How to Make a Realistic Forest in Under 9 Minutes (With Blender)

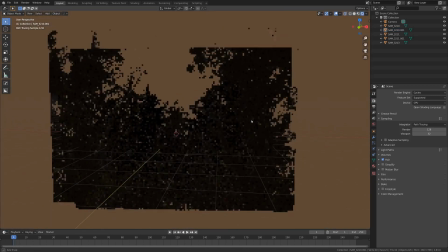493s
All right, so we've got our forest here, and it's all spaced out.
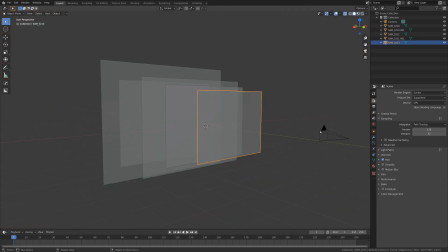498s
I would probably recommend grabbing the camera and just kind of tilting it up like the pictures were when they were taken.
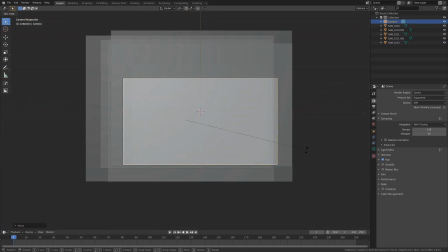503s
So I'm going to grab this and move it down, and just RX to rotate it up a little bit.
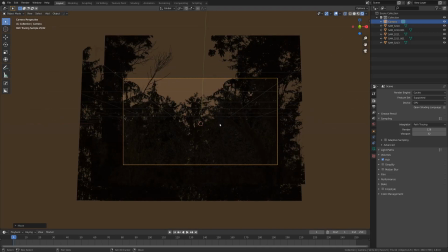509s
That way, if we want to put models in or anything, they'll be kind of matching up. And now we've got a forest, and you can just kind of pan around and look at it.
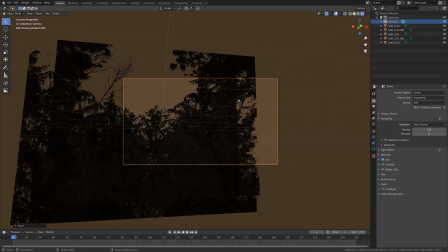517s
Obviously, if we look too close over here, we can start to see edges,
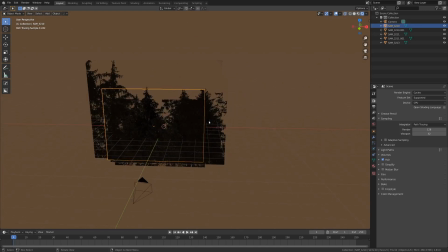520s
which is not good. let's scale this guy up a little bit there we go
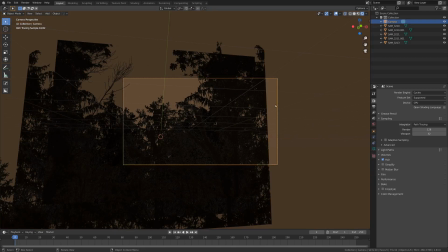526s
you still see the edge but obviously that's pretty dramatically
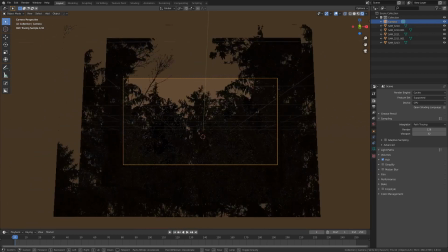531s
moved there so we can just have some nice rotation here and you can even have
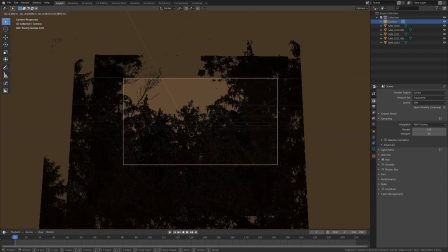536s
some movement and it will actually look pretty 3d because it is 3d
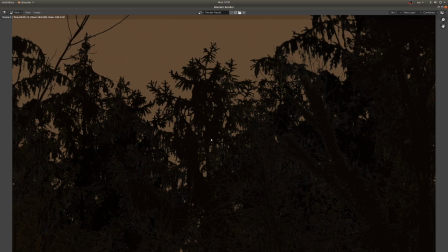541s
now this is pretty realistic but if we render it we can see it is just kind of a mess
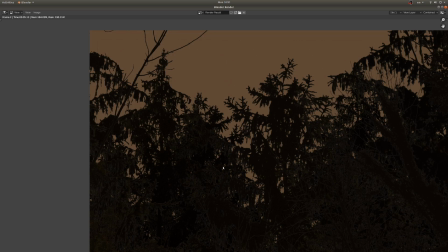546s
and it's really hard to see any distinction in between anything i mean obviously yeah there's some trees.
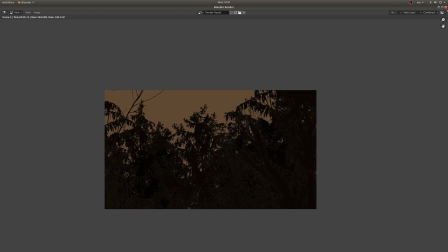552s
But if we want it to look a little bit better, what we can do is add in a volume.
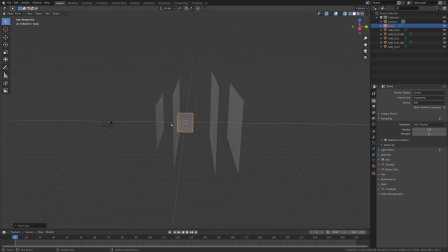558s
So I'm just going to go shift A and add in a cube and scale this up so it kind of encompasses the whole scene like that.
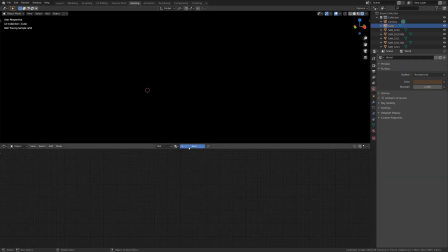567s
And then I'm going to go back into the shading tab real quick, add a new material for this cube.
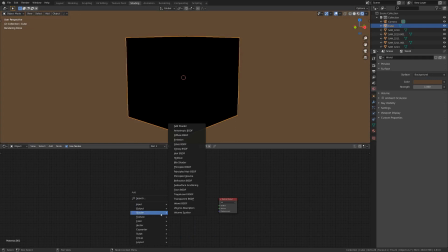573s
And instead of a principled, we want a shift A shader and principled volume.
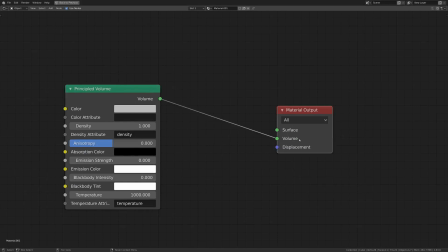580s
And with this little guy, we want the volume to plug into the volume rather than the surface, because that'll mess stuff up. And we want to turn density down and have emission strength super low, so maybe a 0.001-ish.
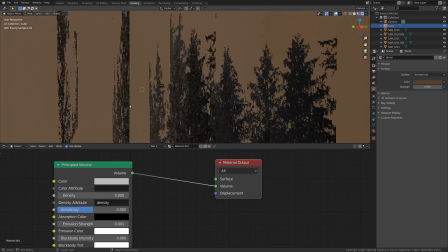594s
There we go. Look at that. Now we can see the difference between the different layers of trees we have, and that'll really help to separate things.
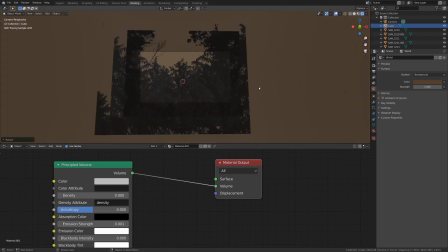602s
And of course, you can scale this up if you want to make it a little bit more encompassing.
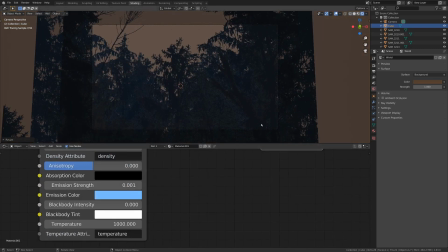607s
and we can also change the emission color which is pretty cool. I like a bit of a blue myself that kind of contrasts nicely with a little bit of an orange background
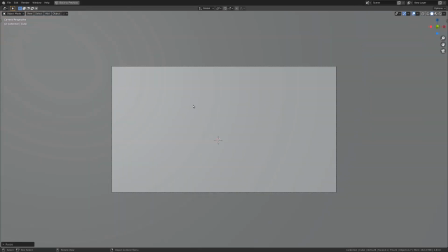618s
something like that and now you got yourself a forest.
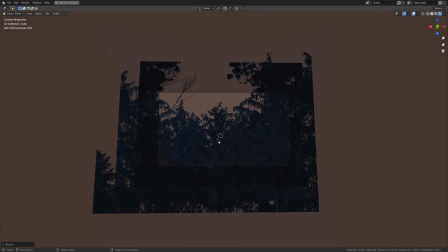622s
Now of course I'd recommend adding some compositing effects on this to just kind of glue it all together.
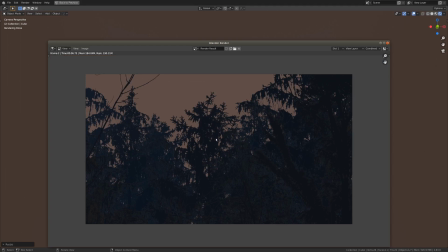627s
We're not going to go over that in this tutorial but it's always a recommended thing so yeah that's pretty much the tutorial.
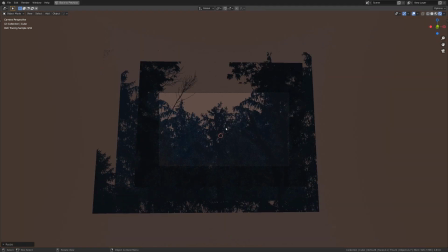632s
If you found this helpful and you'd like to see more tutorials like it, there is a link in the description that says Free Hydraulic Kitbash Elements.
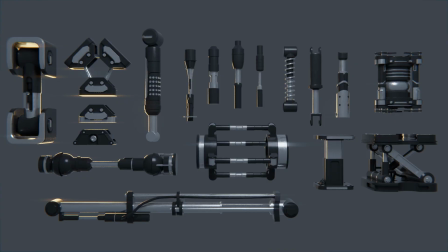640s
And when you click that, it will add you to my email list. And I'll make sure the first thing I send you are a pack of Hydraulic Kitbash Elements made for Blender users like yourself. And these will just give you a bit of a jump start when you're working on mechanical projects.
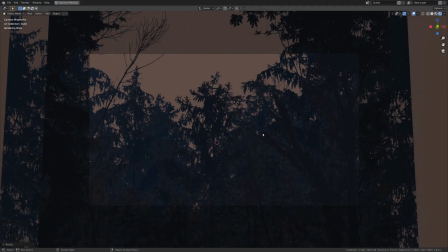653s
The other thing you should be aware of when you're on that email list is every Saturday when I upload a tutorial, I just mail out to that list so that you can be up to date on all the tutorials. But yeah, that's pretty much it. I hope you have an excellent day, and cheers!